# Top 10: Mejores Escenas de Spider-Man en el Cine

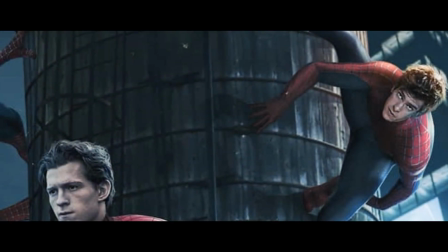Spider-Man ha tenido películas de grandes presupuestos desde el año 2002.
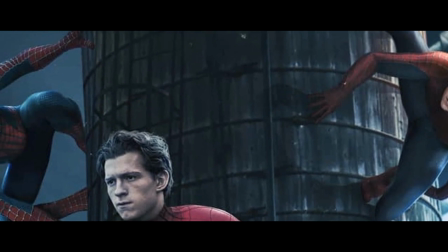18 años después tenemos 7 películas en solitario del héroe, un par de spin-offs y un par de crossovers.
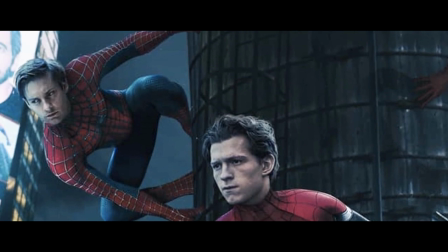Cada una nos ha dejado un momento épico de algún modo, así que sin más relleno, comencemos.
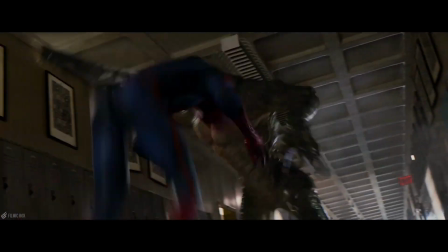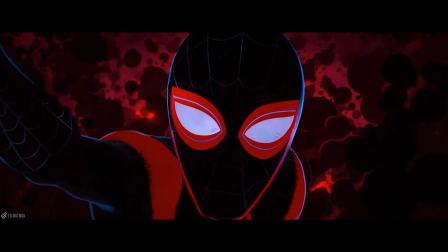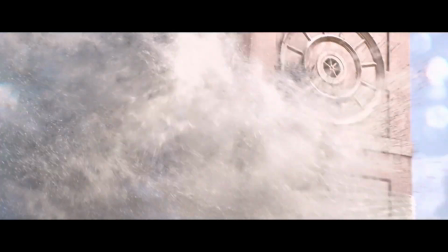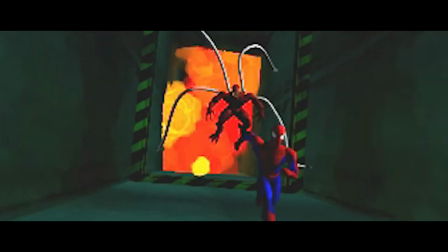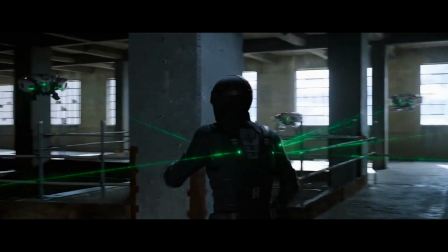Ilusiones de misterio La escena es muy interesante por el despliegue de efectos especiales, además de la destrucción de la psique del personaje, dejando entrever que nada es real, pero solo está jugando con la mente del protagonista.
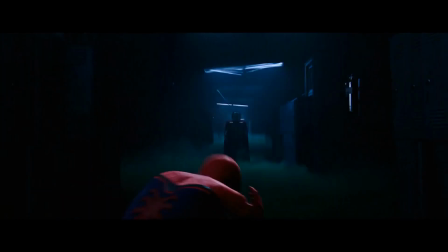Cada cambio de cámara, cada vez que algo cambia en el espectro, podría dejar boquiabierto a cualquiera.
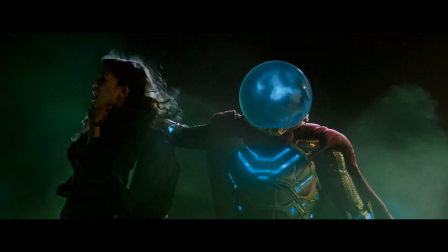Una entrada a la psique del personaje, que de muchas maneras se representa visualmente. Sus miedos, sus ilusiones, sus amores y todo lo que conlleva ser el héroe.
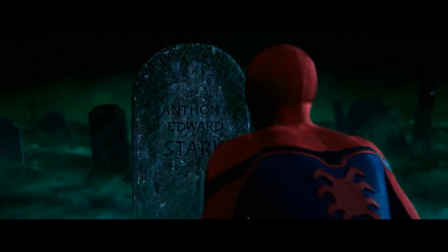Una escena casi perfecta.
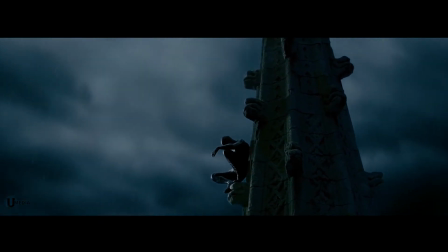Peter Parker está en la iglesia. Parecería una figura puesta ahí para recordar los pecados de las personas.
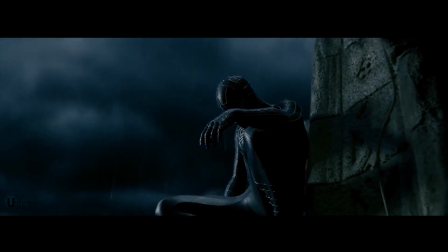Mira su mano y decide hacer lo necesario. Se ha equivocado y ha lastimado a los que ama.
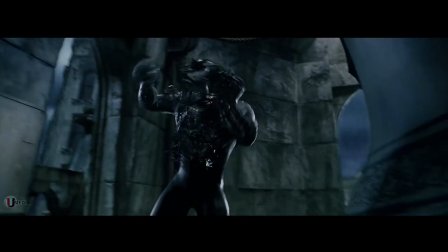No fue a pedir perdón, fue a quitarse esa parte de sí mismo que le ha hecho tanto daño. Vemos la lucha contra el simbiote, mientras que Eddie Brock pide su muerte.
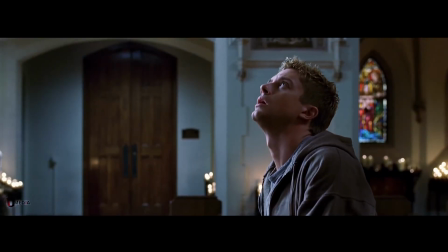Lo que es basura para unos, es un tesoro para otros. El coro del soundtrack nos refuerza el sentimiento de creación.
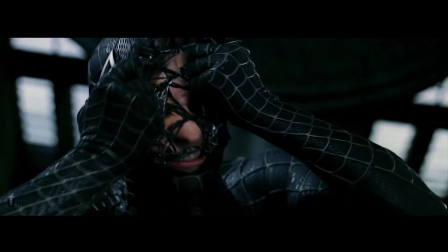Peter lucha contra todo para quitarse el traje. Finalmente el traje lo termina portando a Eddie, que se quede invadido por la ira.
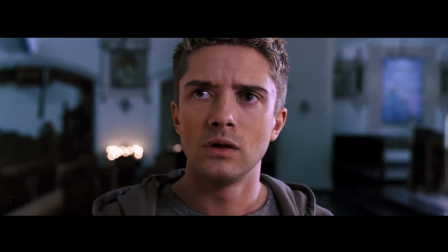Ha creado a un villano. Sam Raimi hablaba mucho acerca de que el simbiote era como el alcoholismo, las drogas. y esa necesidad de tomarlo constantemente.
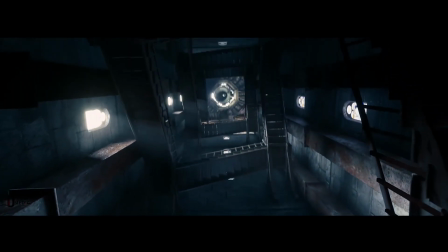Y aquí es una lucha solamente para Peter Parker y contra sus demonios.
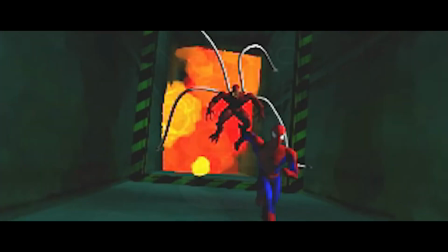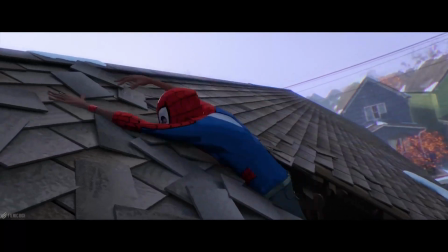Hay algo más interesante que romper a un personaje con 300 efectos especiales, derrumbarlo con algo tan sencillo como la muerte.
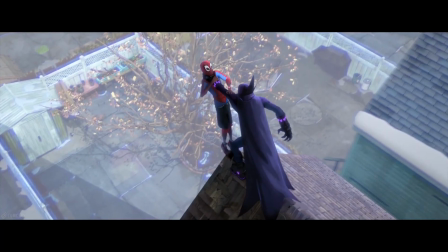Miles ha estado lidiando con la muerte de Peter Parker, cargando una responsabilidad con la que él no puede soportar.
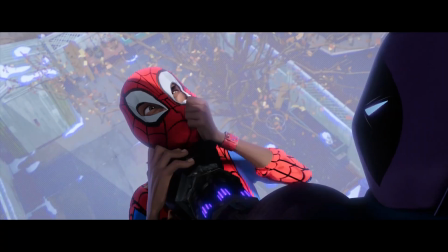A pesar de tener ayuda, no es suficiente. Y después de una intensa batalla, está atrapado.
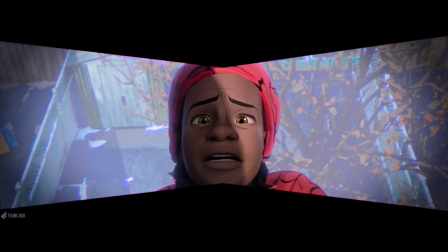Prowler lo tiene. Aaron ha estado intentando matar a su sobrino, al que tanto ama, en el cual él se refleja.
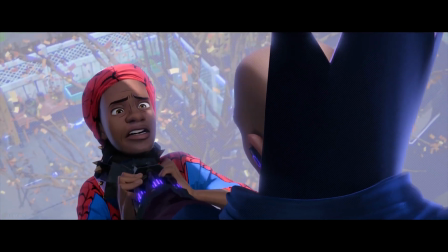Ambos están usando sus talentos para caminos distintos. El tío Aaron mira que quizá pudo convertirse en alguien mejor.
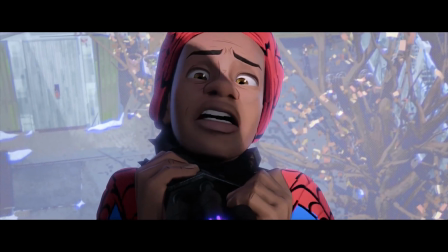La escena no tiene música y avanza muy lentamente. La cámara mueve en un paneo donde solo vemos sus rostros.
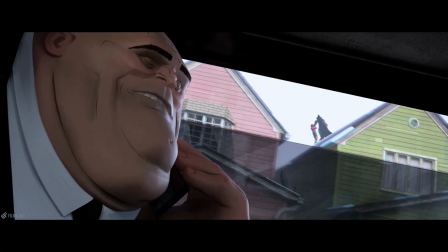No necesitan decir nada para saber qué piensa cada uno. En el silencio y en el momento inesperado, Aaron muere a manos del King Pink.
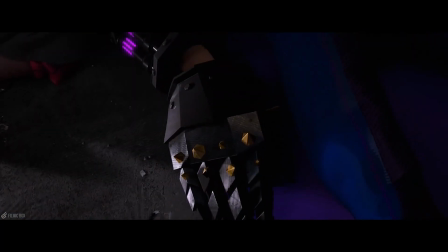El villano se convierte en héroe y Miles lo lleva en brazos. La cámara tiembla y el tío Aaron le da la mano a su sobrino, sabiendo que él pudo usar sus talentos para algo más.
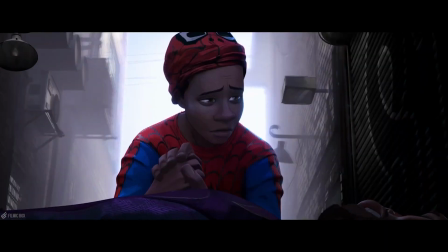Miles no falló en elegir el camino adecuado, la música es poca y la escena sigue lenta. No exageran, simplemente nos deja llevar por el dolor de Miles.
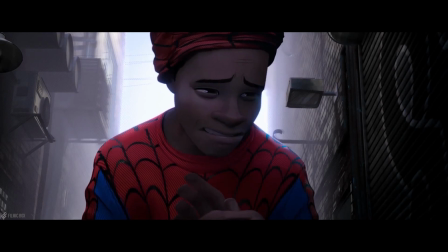La familia está junta y el padre y el hijo tienen la impotencia. Es una escena perfecta.
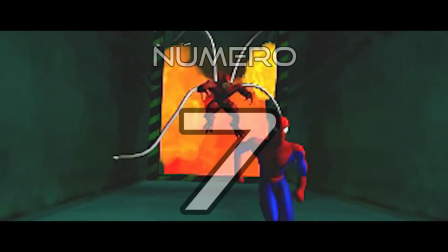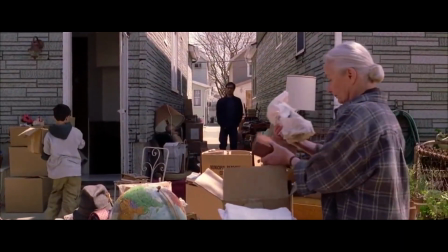La escena inicia con la aceptación de la derrota, de buscar una solución aunque no se la esperaba.
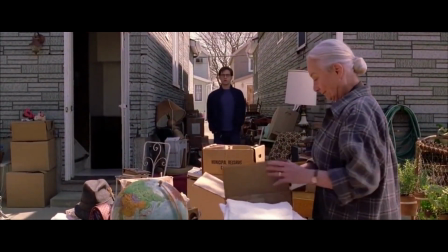Tiamay no pudo pagar y perder a la casa, los recuerdos y abandonará el sueño de vivir en su casa para siempre.
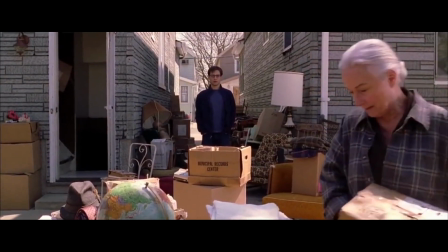Esa es donde vivió tantos momentos. Ella ha abrazado el cambio con valentía, algo que Octavius ni Peter podían.
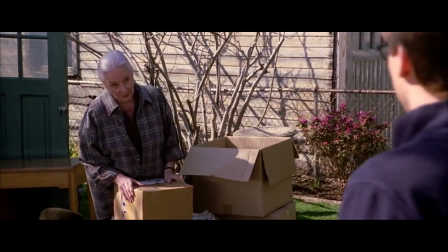Otto se convirtió en un villano rehusándose a creer que falló en el sueño de su vida. Peter aceptó su destino pero se rindió antes de buscar otra solución.
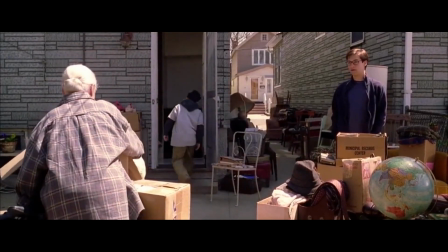Ambos renunciaron a seguir. Tiamay le está enseñando con el ejemplo a todos. Y empieza a explicar.
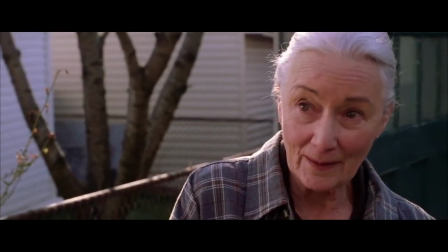Entiende todo. No necesitamos saber que ella sabe el secreto de su sobrino.
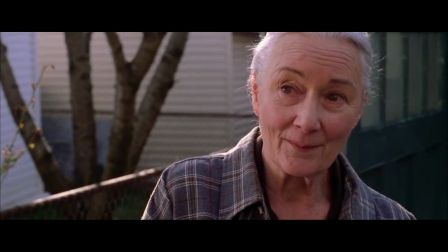No lo dice, pero lo sabe Está orgullosa de su labor,
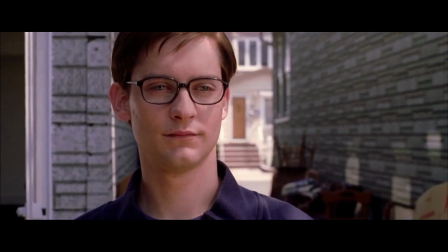pero sabe que necesita seguir La música es suave y Timmy está en foco Siendo inspiradora y
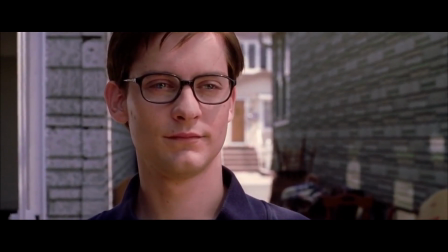motivadora mientras Peter calla Mientras entiende todo lo que necesita saber para seguir
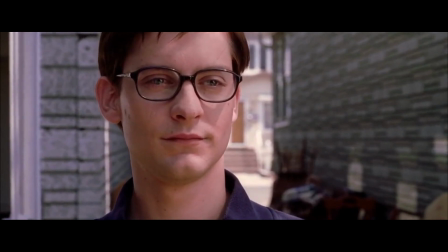Peter pierde el miedo y ahora acepta que no se rendirá hoy Ni mañana,
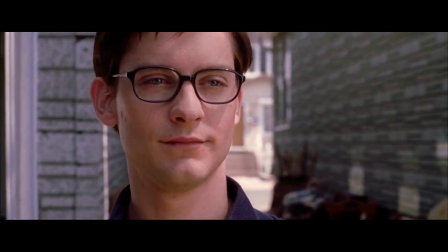ni todos los días
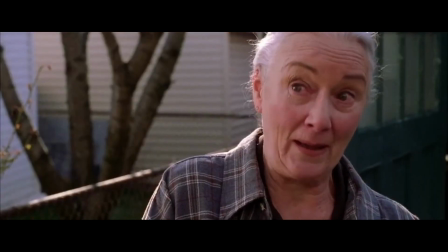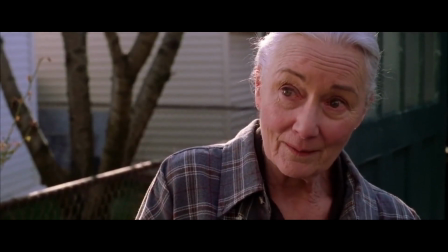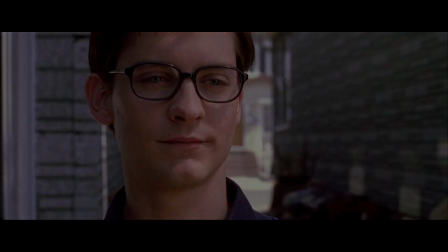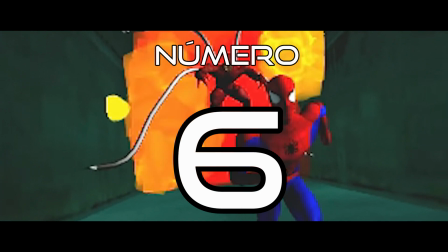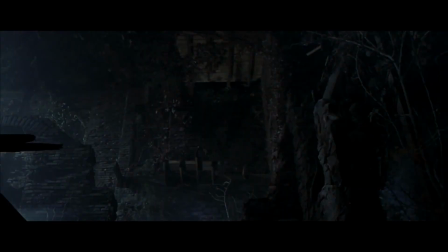Peter derrotó al duende No cedió a pesar del miedo que la causaba Sabemos que Peter tuvo
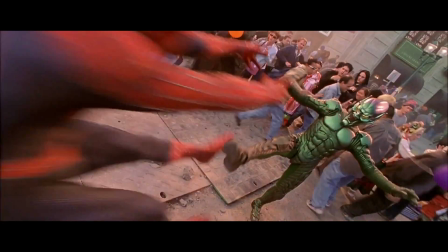suerte Green Goblin lo humilló en su primera pelea En su segunda batalla Él decidió escapar,
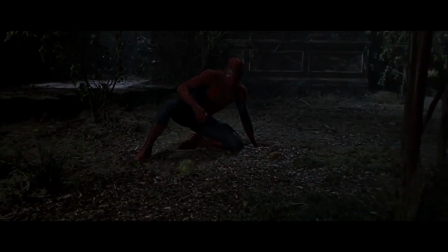pero ahora está solo Nadie podrá salvarlo ahora Y ya no hay escapatoria El duende verde lo hiere,
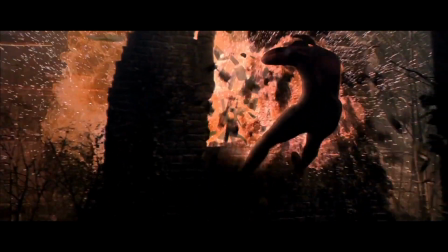esta vez está listo para matarlo Pero sin antes hacerlo sufrir Una escena que no te llevan la sonora Solo escuchamos los efectos y los golpes Al duende verde
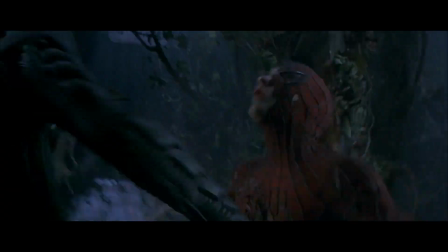golpeando al hombre araña Una y otra y otra vez Peter Parker puede
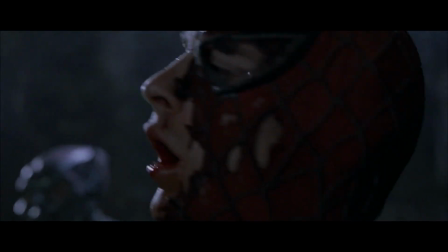luchar contra tipos normales Pero él no sabe pelear No tiene oportunidad Ambos
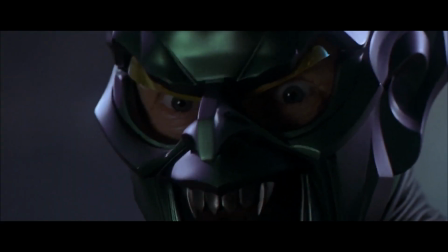les miramos los ojos Peter durante un momento tiene miedo Pero finalmente se decide enfrentarlo y acabarlo Cuando todo termina para el duende Da su último golpe
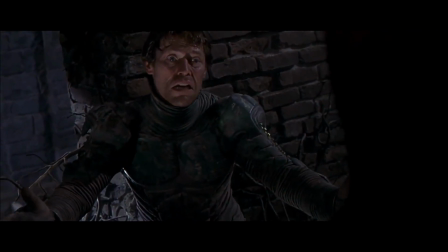Recordándole la ayuda que le dio Pero finalmente Peter acepta quién es su padre en
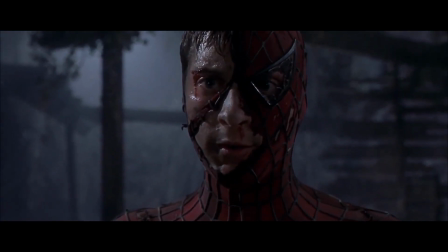realidad Su verdadera inspiración Finalmente el duende muere por su propia mano Y
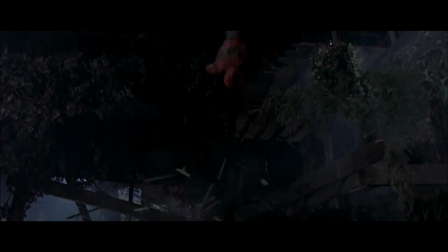a pesar de que ganó Termina perdiendo Su amigo lo odiará Tendrá
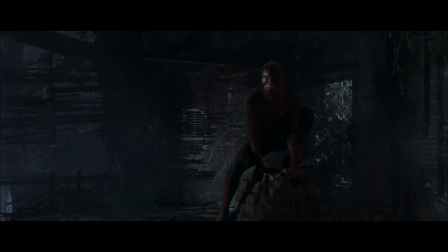un secreto para toda su vida y finalmente ha perdido a una persona que le tuvo cariño.
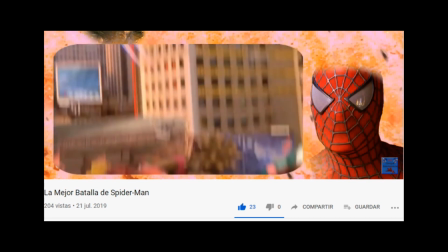Si quieren un análisis más completo, revisen mi video de la mejor batalla de Spider-Man, donde reviso la edición y cómo funciona la escena, que se viene creando desde el primer enfrentamiento entre ellos.
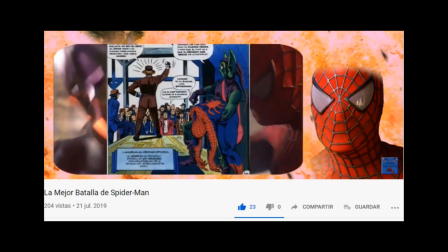Link en la descripción y en la tarjeta. Una escena increíble para el mayor némesis que ha tenido el Hombre Araña en el cine.
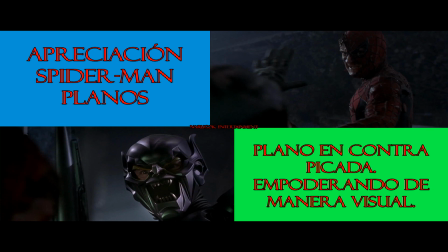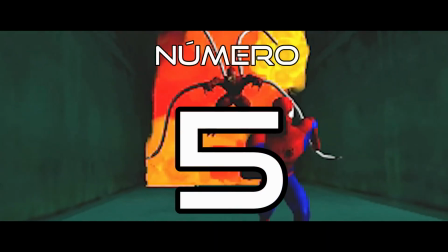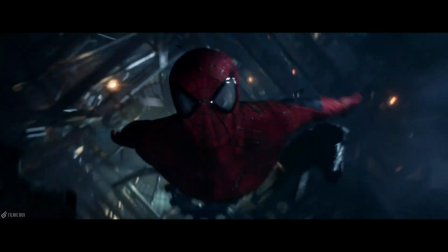Después de jugar con la muerte de Gwen y de evitar a toda costa su caída, todo falla.
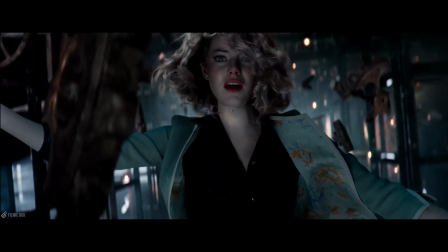La música va creciendo y de pronto todo calla.
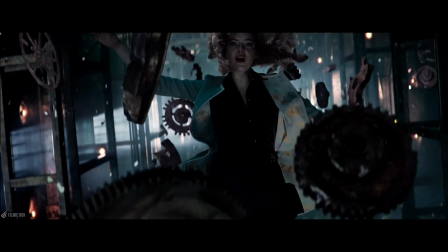Solo con efectos de sonido vemos a la rubia caer, una música lenta que no cae en la tristeza máxima, pero sí se sienta despedida.
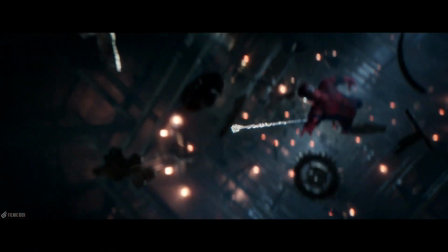El héroe lanza la telaraña de la muerte, todo estado en slow motion, pero no por hacer lucir más impresionante a la escena.
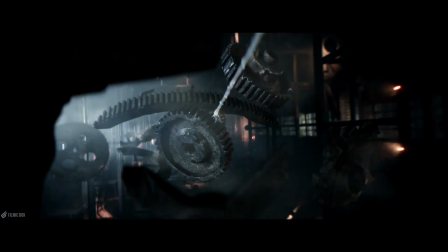Si no es tiempo donde Gwen, sin decirnos nada, va aceptando su destino, va a dejar solo a Peter Parker, pero ya decidió eso y no tiene miedo.
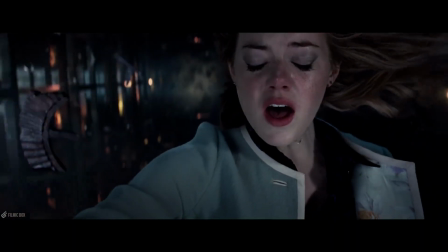Gwen aceptó su destino y ella cierra los ojos de forma simbólica.
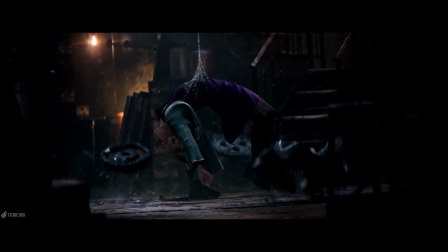Peter está desesperado y lo sabemos, pero no se necesita ningún diálogo ni nada, todo está bien representado con cada toma,
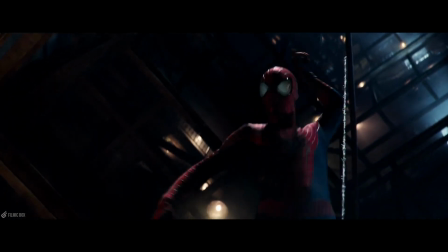solo escuchamos un efecto de sonido en la muerte de Gwen, dejándote frío como espectador,
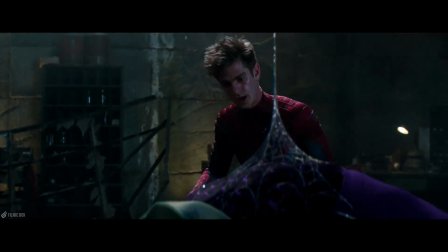sabemos que todo ha terminado, Andrew mira a su amada y nos regala un momento soberbio donde ya no hay música y solo lo miramos, Peter se niega a aceptar que Gwen se fue y nos regala una actuación que te destruye el corazón,
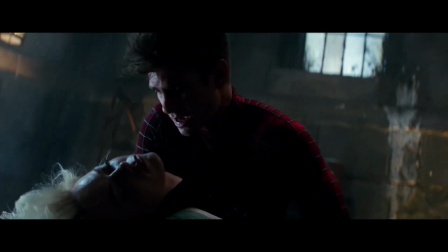no necesita gritar ni exagerar nada. Basta con su mirada y sus lágrimas. Como espectador, no puedes superar la pérdida.
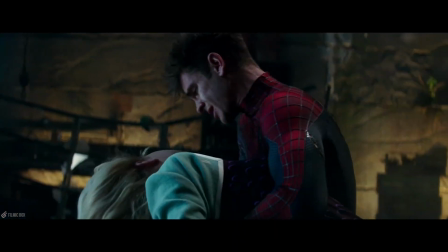Es un shock y la película te atrapa en el adiós de la chica rubia. Peter Parker tiene una vida llena de pérdidas.
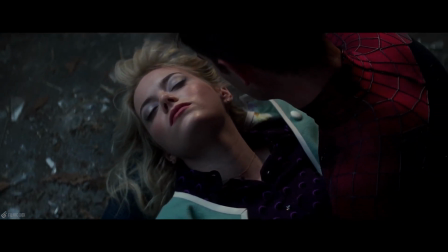Una vida de adiós y nada sencilla. La película remata con un corte de las estaciones. ¿Cómo Peter no puede superar la muerte que él causó?
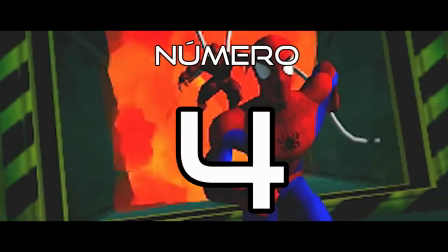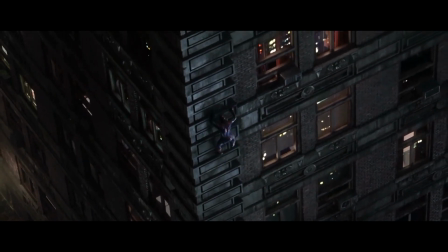¿Recuerda lo que dijo TMI acerca de cómo se juntaba la gente para ver a su héroe? Esta es una de las representaciones de eso.
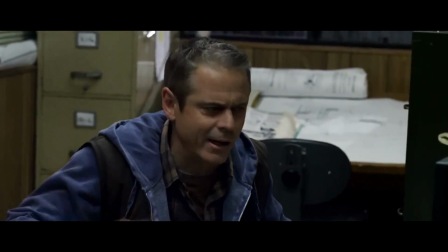Peter Parker está herido, pero no se rinde en ningún momento. Lo vemos caer y levantarse una y otra vez.
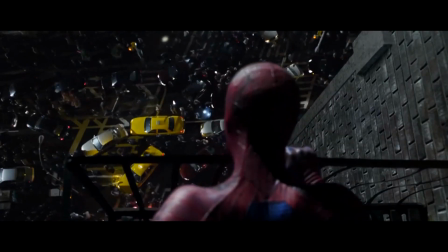Mira a toda la gente correr, y esto solo le anima para acelerarse. Tiene que salvarlos.
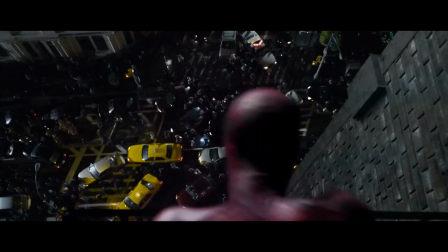Mientras que un suceso como salvar a un niño, inspira a gente a ayudarlo.